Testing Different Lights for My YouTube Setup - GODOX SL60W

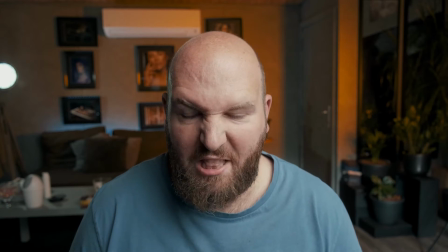Orange looks totally weird. No, not my thing. I think it's because I don't think it.
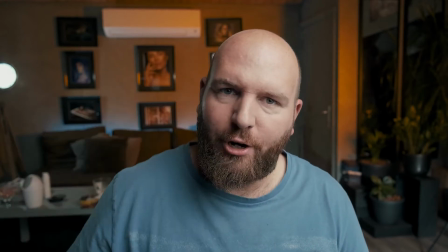I know it for sure. We like the bluish more because it contrasts with our skin tones.
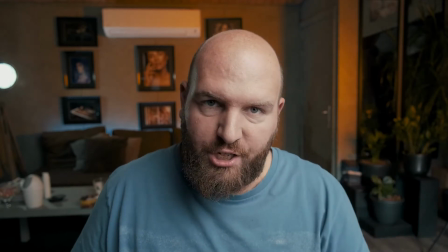If we put orange in the back with orange in the front it's like with skin tones it's too much.
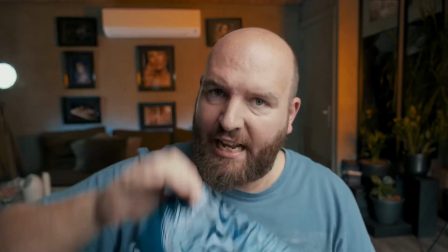It's just too much the same. So what I'm gonna do is replace this one again and then on that side I'm gonna try switch
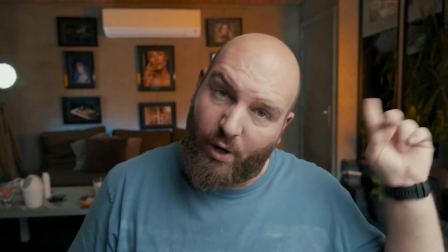over to another light the way we had on that side and I'm gonna put some magenta gel in it.
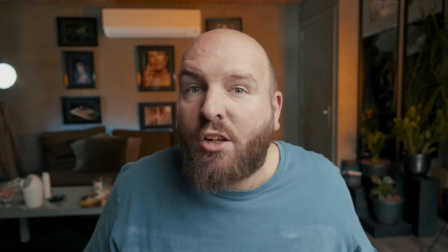Not sure if it will be cool but if we don't try we will never know. So that's something to keep in mind.
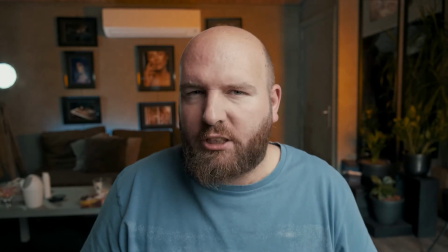Just try some things out and see what you can come up with.
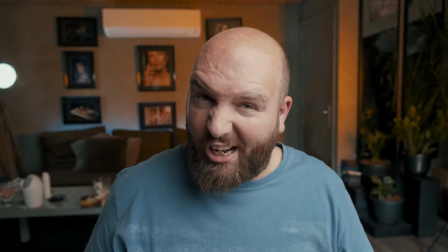It might be a task that is not really interesting but I like it if you just try some things out,
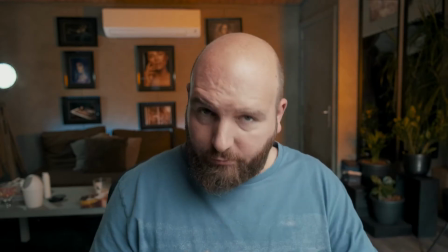create some new things, try some different angles and yeah just see what you can come up with.
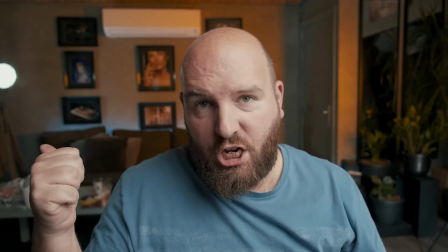So now it's up to changing another light so I'm gonna reattach the
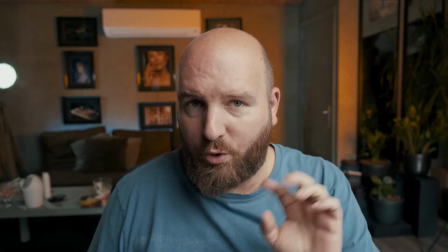blue one put another one next to it which is pinkish and then we're gonna see what we have.
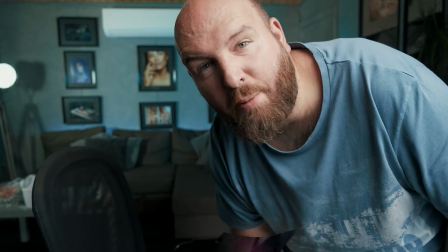So back with duct tape and a pinkish gel so let's see what we can come up with.
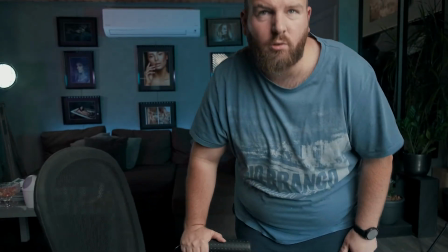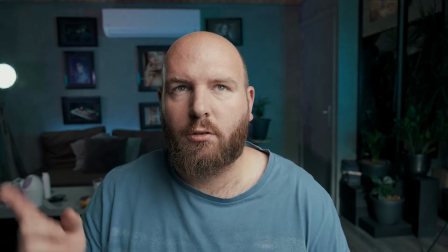It gives us a little bit more toning in that side but it doesn't do a lot.
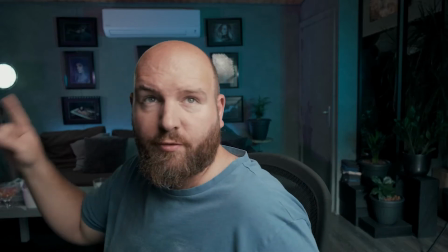So what I'm gonna do is switch off that one and let's see what we can change.
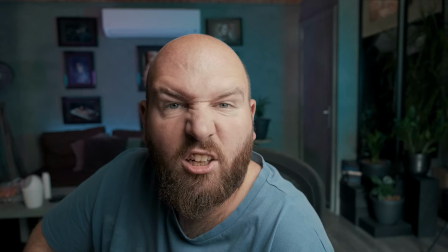So this is also not my thing. I like it when it's just one even color apparently.
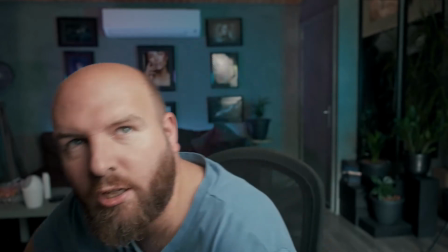Because now we got the bluish and the pinkish but when I move aside we don't have a lot of
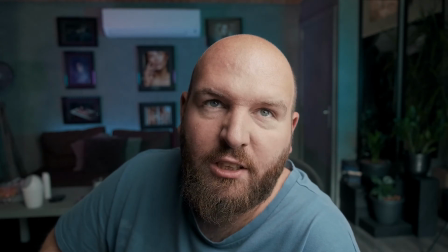yeah colors going on because it's gray and I think the purplish is a bit
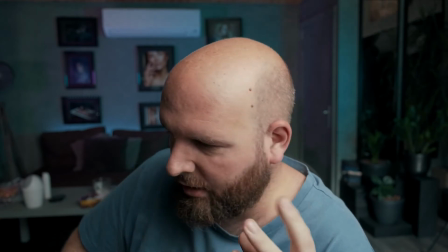too dense so it doesn't get fully transferred onto the wall so
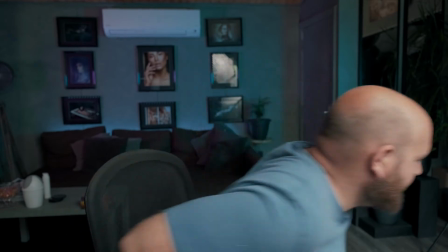let's try another color so now we got some more colors
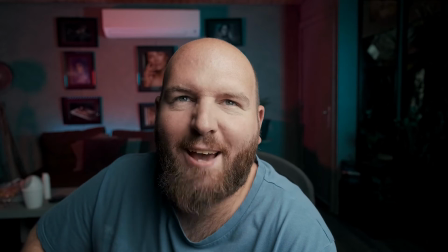going on which is yeah I'm still not sure so do
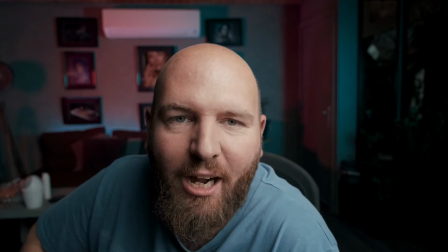we keep it do we lose it let me know below in the comments because for me I think I personally
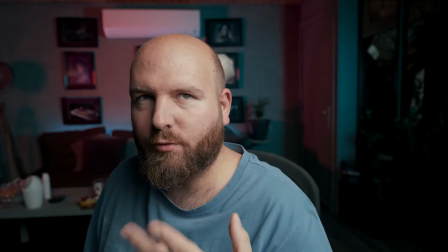liked it better when there was some sort of yeah
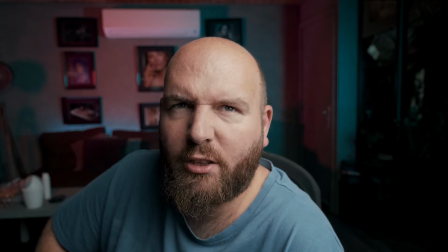just one unique color instead of the mixture of both and everything went dark again probably because I changed some things around so
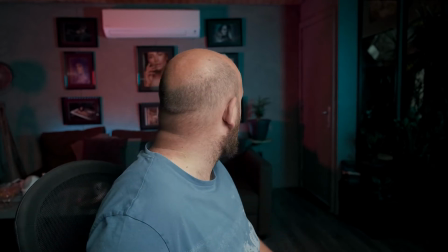that's something I will have a look at now because what has changed so
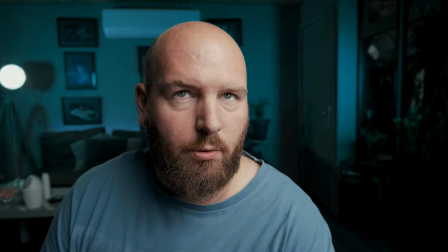this is blue blue blue to the max so
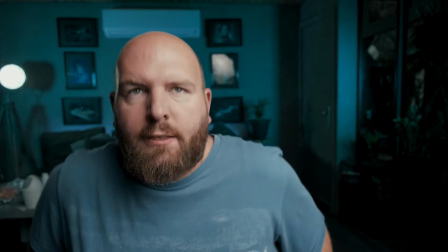is it dark is it bright I don't know on
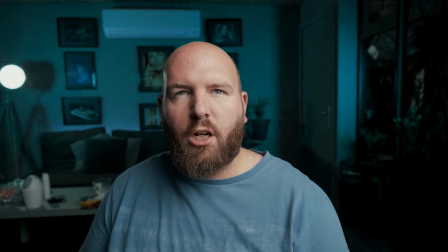my little screen it looks nice pretty contrasty pretty cool so that's
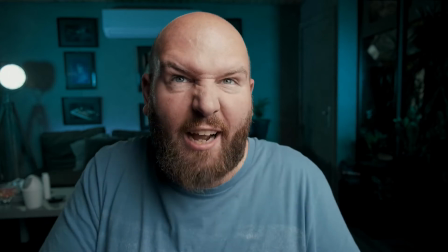something the shoulders we have to keep an eye out on the shoulders,
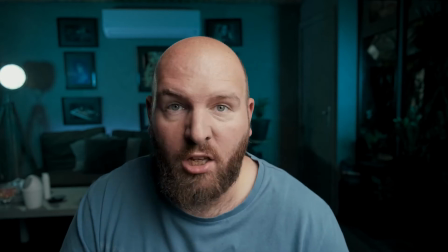because otherwise I look like a potato bag.
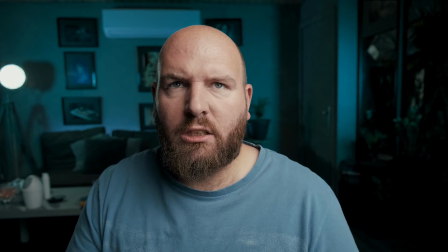So when we look at the screen like this, I don't want too much detail in there.
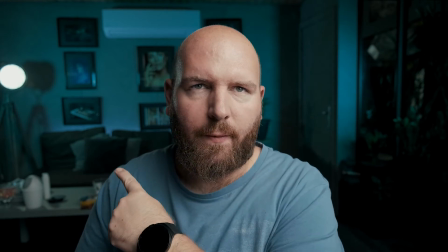I still want some detail in there. Oh, and we forgot the coffee table. So that's something I'm gonna move now.
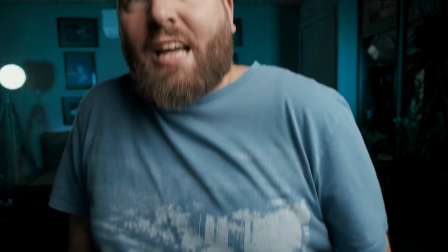Is this or is this not better? I think so. We don't have too much distractions going on.
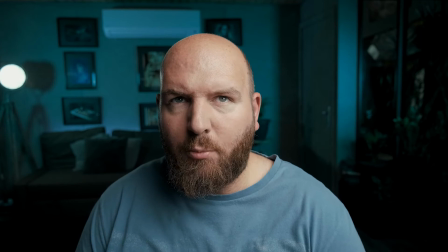So at the moment we've got a lot of lights.
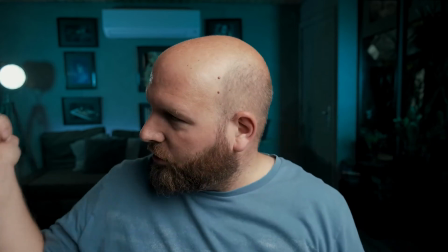In total we got one, two, three, four, five.
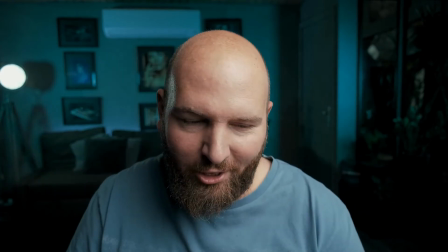I can count really well five lights. So we've got five lights going on. So we've got, let's take everything back together again.
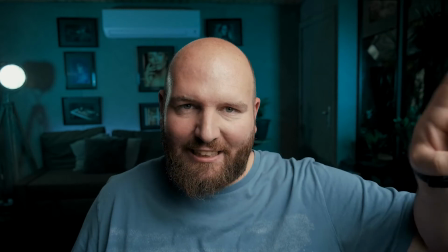We've got Godox SL60 with a deep octa and a grid
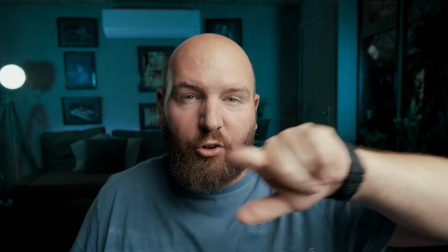1 meter 20 not a deep octa a normal octa on my left side
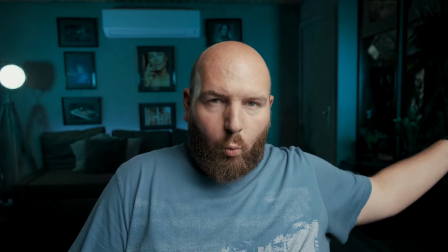we have one led panel which is gelled cyan
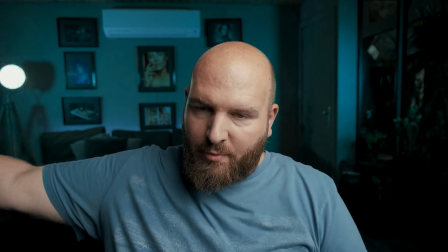on my right side we have the same but on top of that on my right side you can see the
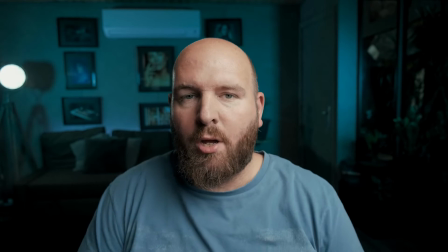yeah the normal light the led bulb which is bluish and that's
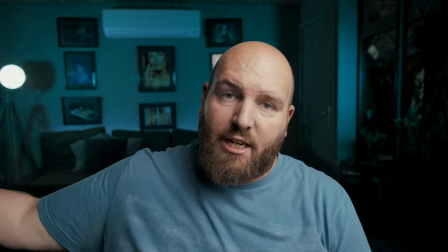also enabled and then also on the right side another led panel and then in the
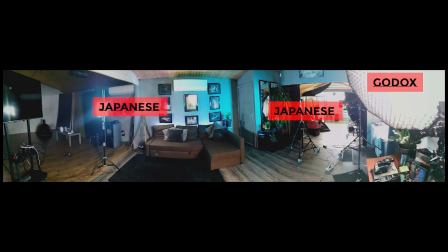back that part has some sort of it's an led strip just
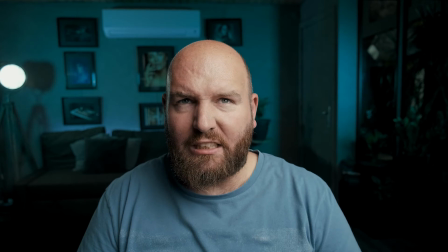attached to it so yeah and i'm not sure if i still have details on
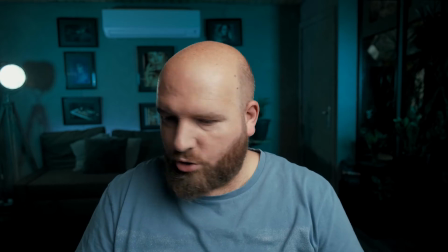this side i will have detail this side i'm not so sure about it because there's no
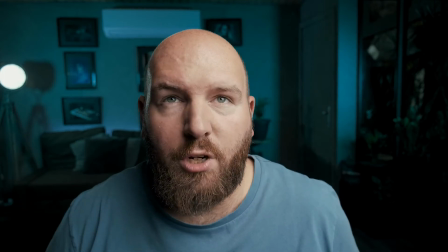light coming from here what i could do is like shift the bluish a little bit more my way so
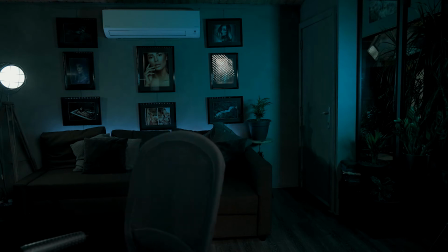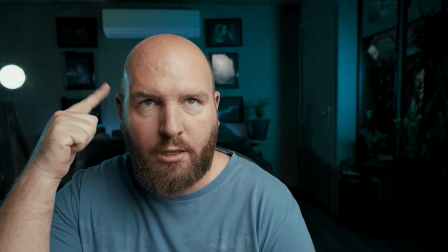if i shift the bluish you can tell like this thingy is coming from the bluish led now but i got some more detail
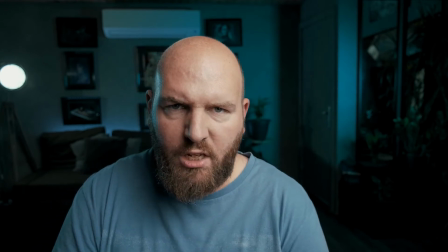on that side i think so which is not so bad so just testing some light setups for the youtube for the YouTube.
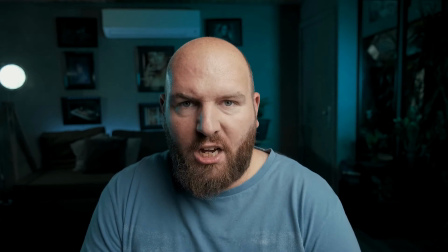We call it the YouTube. So yeah, so we got one, two, three, four, five lights going on.
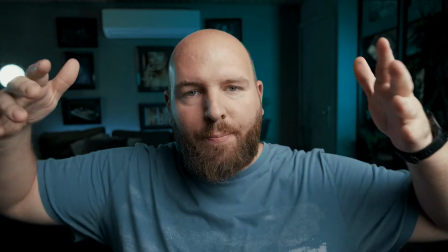The more you angle the lights, the lights, the lights, the lights, which are aimed towards the background.
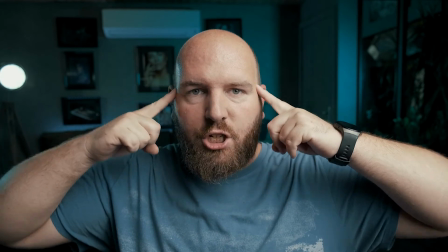If you turn them more my way, it's logical that I will get an accent light on my face.
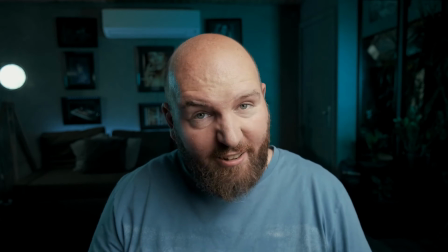Now because I don't have any hair on top of my face We don't need any accent light on top because yeah,
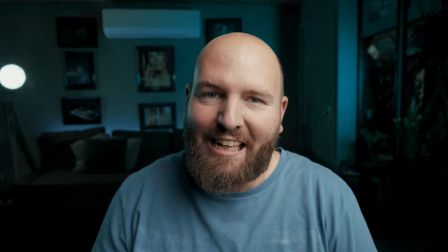it would just like be like a bowling ball just shine shine shine We don't want that And I'm also not gonna wear a cap just to hide or just to use an
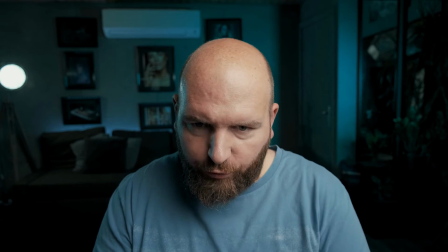accent light So for me this setup is perfect.